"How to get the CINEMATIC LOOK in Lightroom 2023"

hey today i will show you a couple of ways that you can make your photos and videos more cinematic i will speak about subject
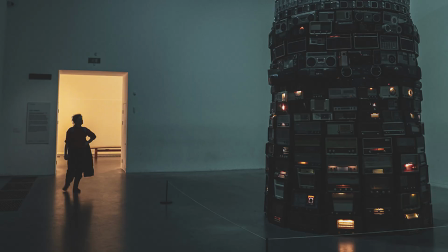[0:38]
lighting halation camera settings colors and editing in lightroom and aventure resolve let's go
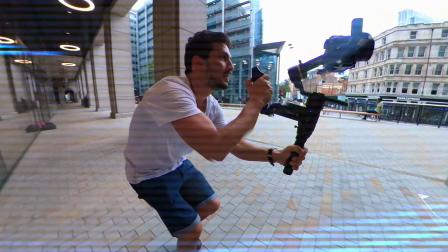what is cinematic to put it simply cinematic is one of that looks like a real movie you watch in the cinema. Personally, I think to get the cinematic look is more impressive at night than during the day. Technically, shooting a sunrise or sunset, you can get a beautiful light and get the cinematic look, but everything looks more mysterious at night.
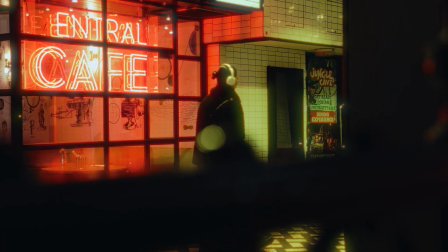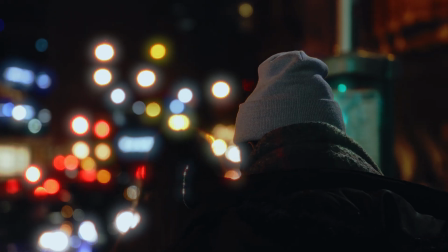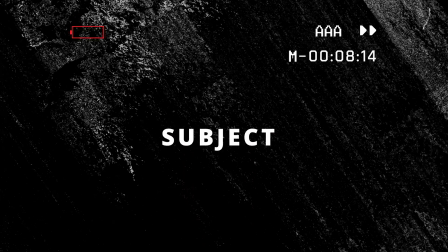One of the most important aspects of cinematic photography and videography is storytelling. Try to focus on subjects that have long clothes, hats, umbrellas. Get these different shots from different angles, always keeping in mind the light behind our subject. This is one of the keys to get the cinematic look.
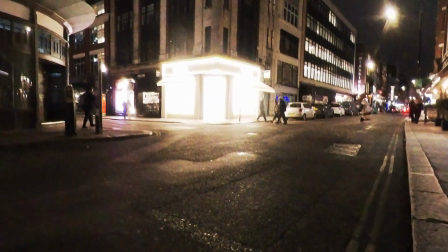[2:00]
The single light source creates such a nice vibe and combination with a single person means cinematic.
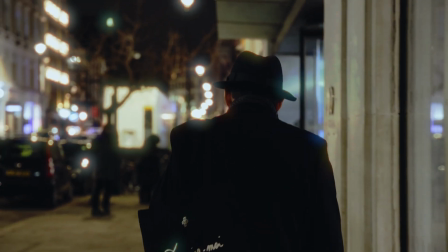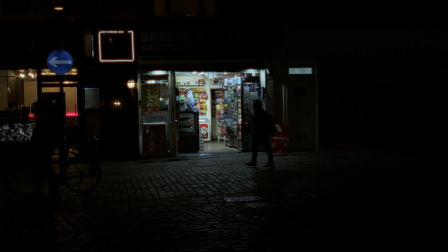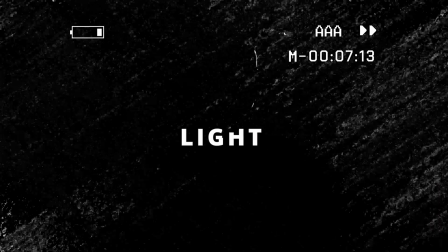[2:17]
Light When the light interacts with textures such as fogs, rain, smoke, this creates a really cool effect. The results help to get your image more deep.
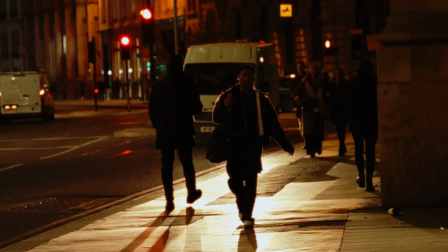[2:33]
It helps to put your subject away from the background because there's so much texture between the subject and the background.
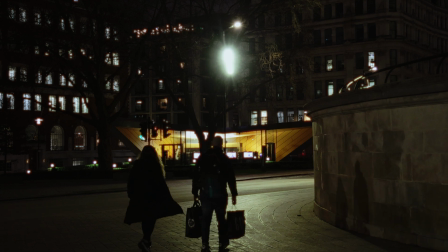[2:42]
To get this, shoot into the light because this helps to pop your subject out
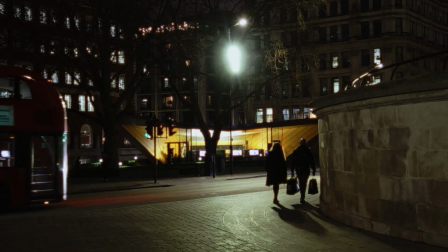[2:49]
of the image and don't forget the halation honestly
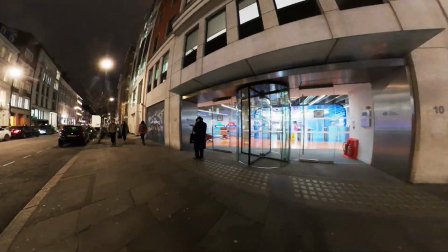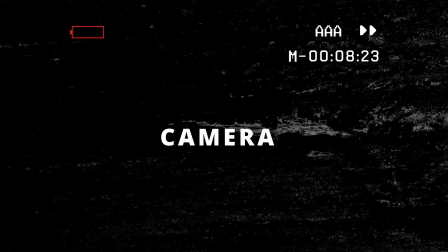i think you should have a good camera good sensor this camera should work nicely in low light conditions and obviously a good lens because we don't want the noise and grain from very low light this could be a distract from the history that you are trying to tell also if you want noise in your image you can make that in few steps with light run, I have a quick tutorial for you, link in the description box.
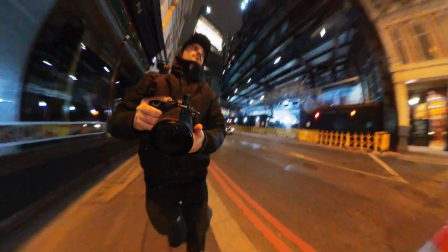[3:33]
About my camera I use the Canon R6, it's the camera I'm using right now, it's working really well in low light conditions.
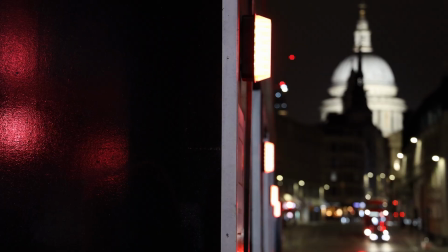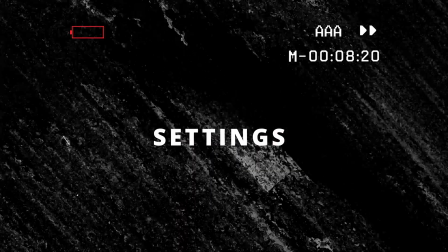[3:46]
Settings Use silent shooting, while working in the streets, you may want to shoot as many pictures of a moment as possible,
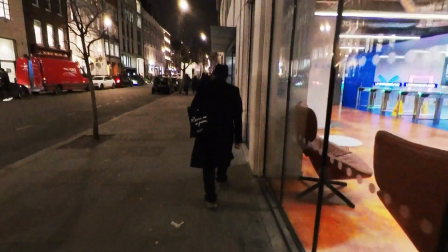[3:58]
but do it silently, this will not call the attention of any subject. My shutter speed is between 114 and 100, my ISO is between 500 maximum 1600 and my web balance is 4700. I really like this kind of orange.